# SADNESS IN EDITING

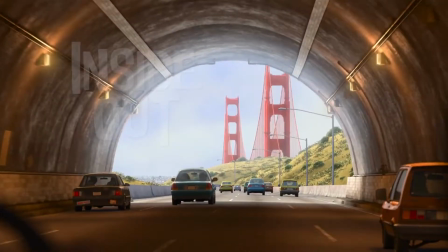0:02 What is emotion? If we look at Disney Pixar animated film Inside Out, we know that the film set in the mind of 11-year-old girl Riley,
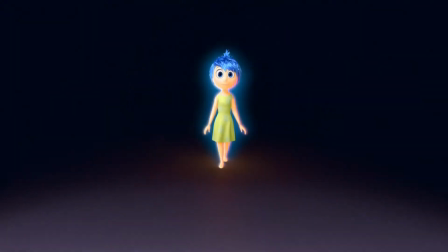0:10 with personifying the basic emotion: joy, sadness, anger, fear, and disgust.
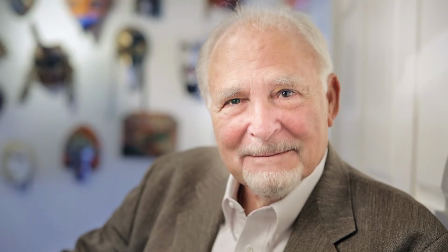0:15 The film is based on the research of American psychologist Paul Ekman, who studied the relationship of human emotions and their facial expressions.
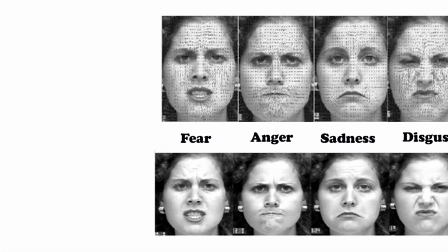0:22 In his research, there are 6 basic emotions which include the 5 emotions that features in the film and surprise is cut out from the film.
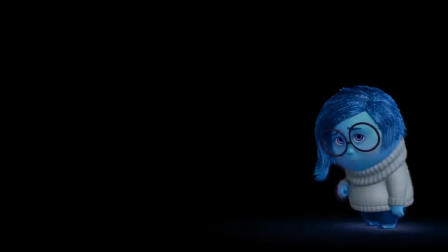0:28 In this film, audience is told to embrace their negative emotion, especially sadness, because the person will see as weak and wrong if they're feeling sad.
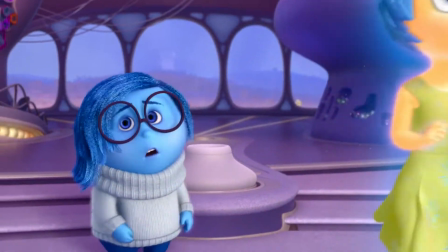0:35 Just don't touch any other memories until we figure out what's going on. Okay.
Feeling of sadness is instinctive and its nature part of life.
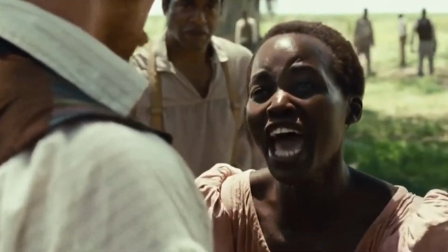0:42 Crying can be the indicator of sadness. It often happens when we experience the pain of losing a loved one, fail of achieving the goal, or lose a sense of control.
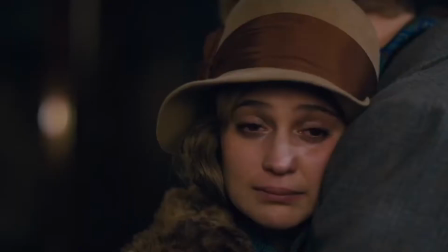0:50 Sadness is an emotion that trigger to seek for comfort, bonding, and understand who we are.
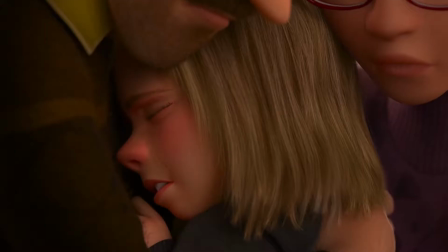0:54 In Inside Out, sadness guides Riley to recognize the change of her life and reunite with her parents by seeking comfort from her parents.
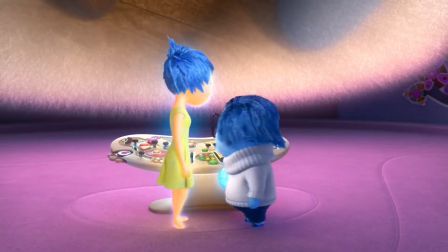1:02 Therefore, embrace sadness, let it unfold to allow ourselves to feel in a healthy and safe capacity.
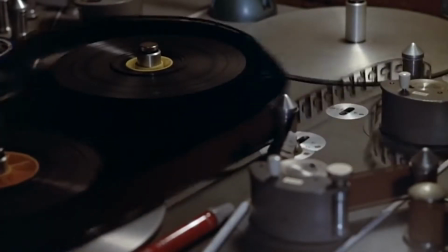1:07 In the film industry, editing can be one of the various techniques that filmmakers use to express emotions.
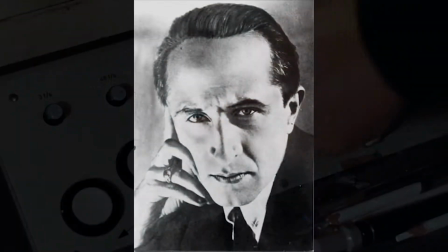1:12 It is proved by an experiment that done by a Soviet filmmaker Le Kusher. Kusher has an actor staring at a camera and intercutting with 3 different shots: a bowl of hot soup, a little girl in a coffin, and a beautiful lady.
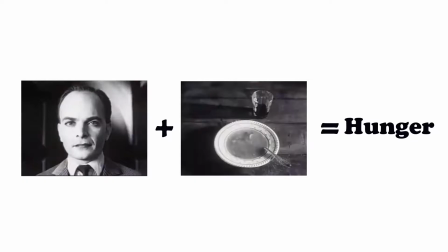1:23 The result of the experiment, audience emotionally understand the man is hunger, the man is sad for the loss, and the man had desire for the women.
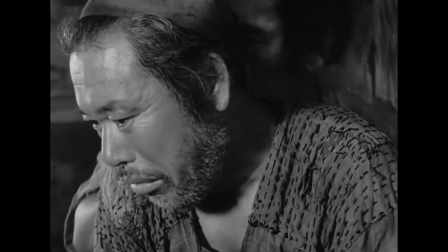1:29 As the result, filmmakers can use editing to guide audience to feel the misfortune of the character and the recollections that can fill audience with sadness.
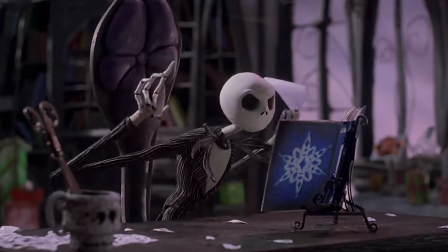1:36 In this video essay,
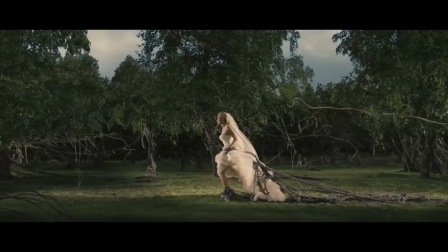1:37 we will be understanding the power of editing can stir up audience emotion in ways that they might not realize and bury the details into audience subconscious and only realize later.
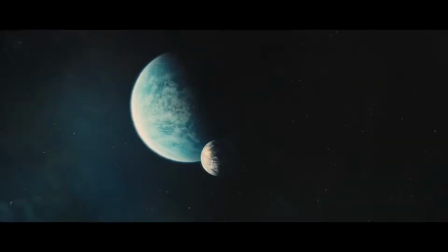1:46 There's no right or wrong of editing, but finding an appealing and unique way to stir up feeling through the use of editing is the challenge.
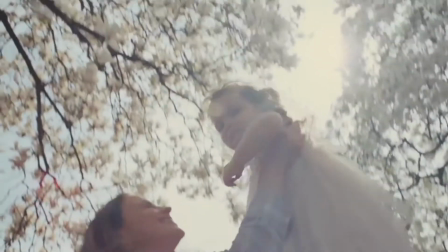1:53 Hence, in this video essay, we will understand how editing can be used to express sadness.
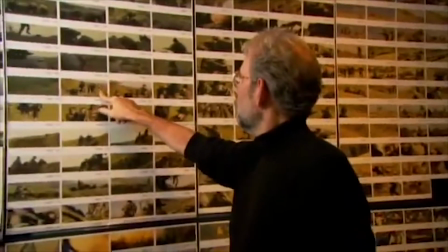1:57 In the early stage of post-production, editor receive the various shot from each scene.
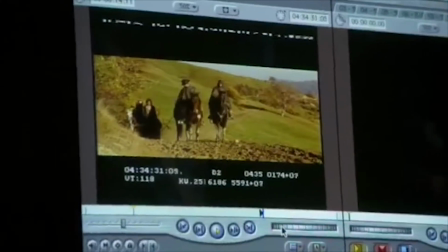2:01 It is important that editor go through each shot as it can assemble dozens of possible combinations which create different mood and tell different story.
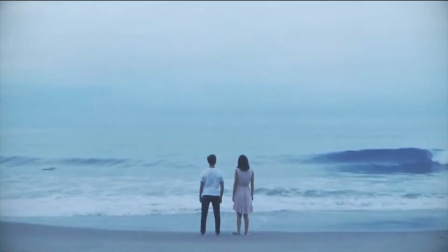2:08 An establishing shot or wide shot show the sadness, loneliness of character and how the character feel in feeling small within the scheme of a thing.
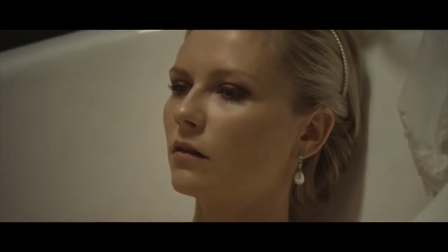2:15 On the other hand, close-up are often used in the film to express a character misery. Extreme close-up is even more intense and emphasizes the character's sorrow life.
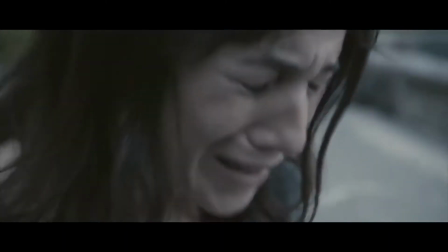2:23 It is because it can only focus on the character facial expression without any external action.
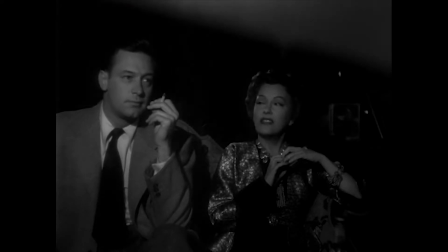2:28 We didn't need dialogue. We had faces.
Charles Darwin once wrote,
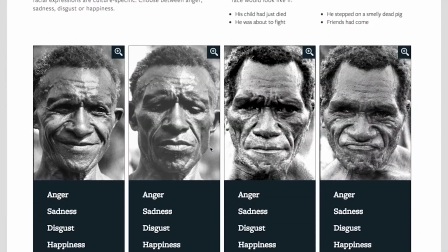2:32 "Facial expressions of emotion are universal language that biological determine," and Paul Ekman mentioned people can learn how emotion look like on face through the mass media as well.
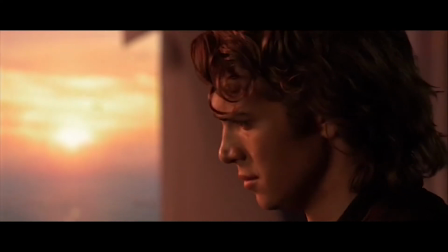2:41 Hence, audience understand the character great use of sadness at a certain incident by using a close-up of her facial expressions.
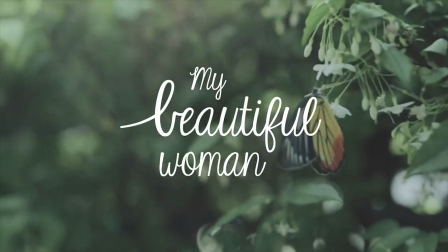2:47 In a series of My Beautiful Woman, there are 3 short films tell the story of 3 women and the sacrifice they make.
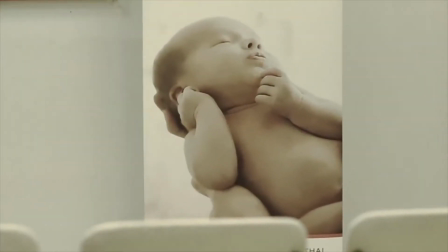2:53 In the first short film, the wife had been trying for years to get pregnant. When the dream finally comes true, the doctor brings the bad news as well.
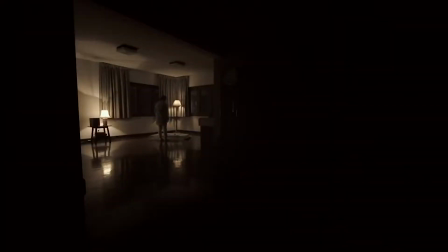3:00 A wide shot of the wife standing alone in the dark room looking at the baby crib show the sadness and worry at the same time as a mother-to-be.
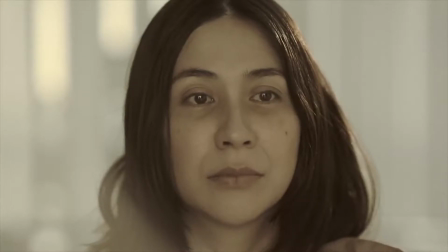3:06 But nothing is more impact than the first shot of the wife. The facial expression show her pain and the shot has informed audience to emotionally prepared as it's bound to bring tears.
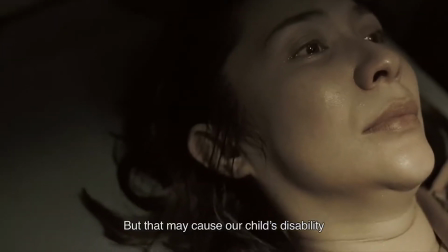3:15 As the film progresses, more close-up shots are used to express the feeling of sadness. Hence, editor's choice of shot determine the mood and the degree of the sadness.
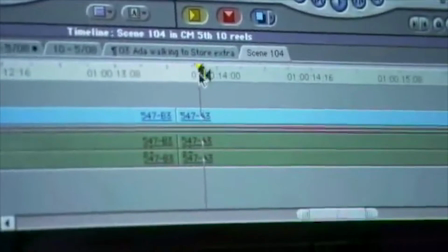3:23 After the stage of choosing the shot, it comes to the most powerful part of editing.
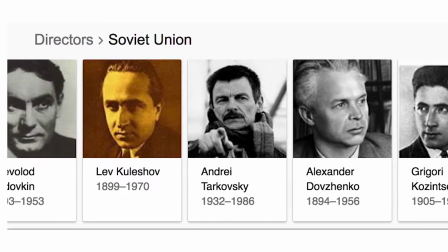3:26 A century ago, Soviet filmmakers explore and experiment the power of editing, which is known as Soviet montage theory.
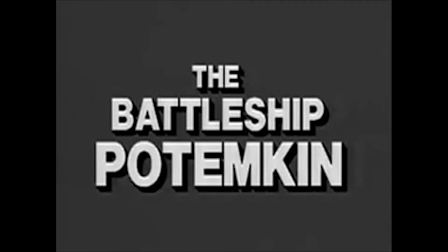3:33 One of the best examples will be Battleship.com. It is a revolution propaganda film that acts to convince, change people's mind and attitude.
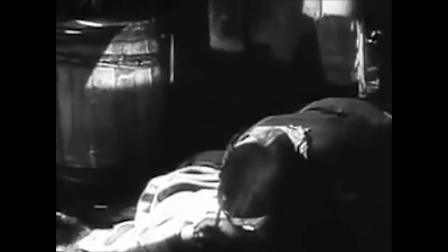3:40 The shots edited together do not flow, instead they clash and conflict with each other.
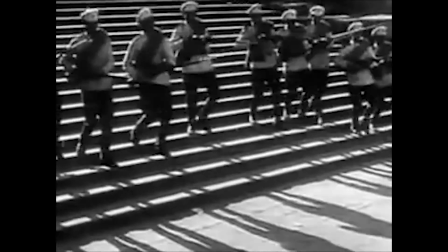3:44 In the scene of orders are stabbed, we see the soldiers are armed and inhuman, the citizens are unarmed and vulnerable.
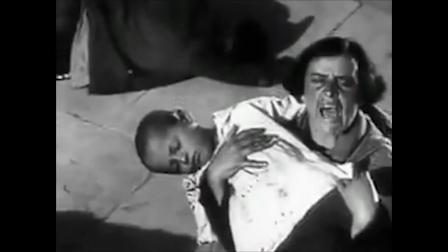3:50 The juxtaposition of different shot collusion create a contrast and audience can clearly see with whom they should sympathize.
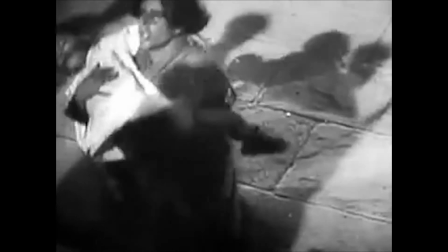3:56 The film is a success as it convinced the people to join the revolution, influence the politics through the emotion response from the audience.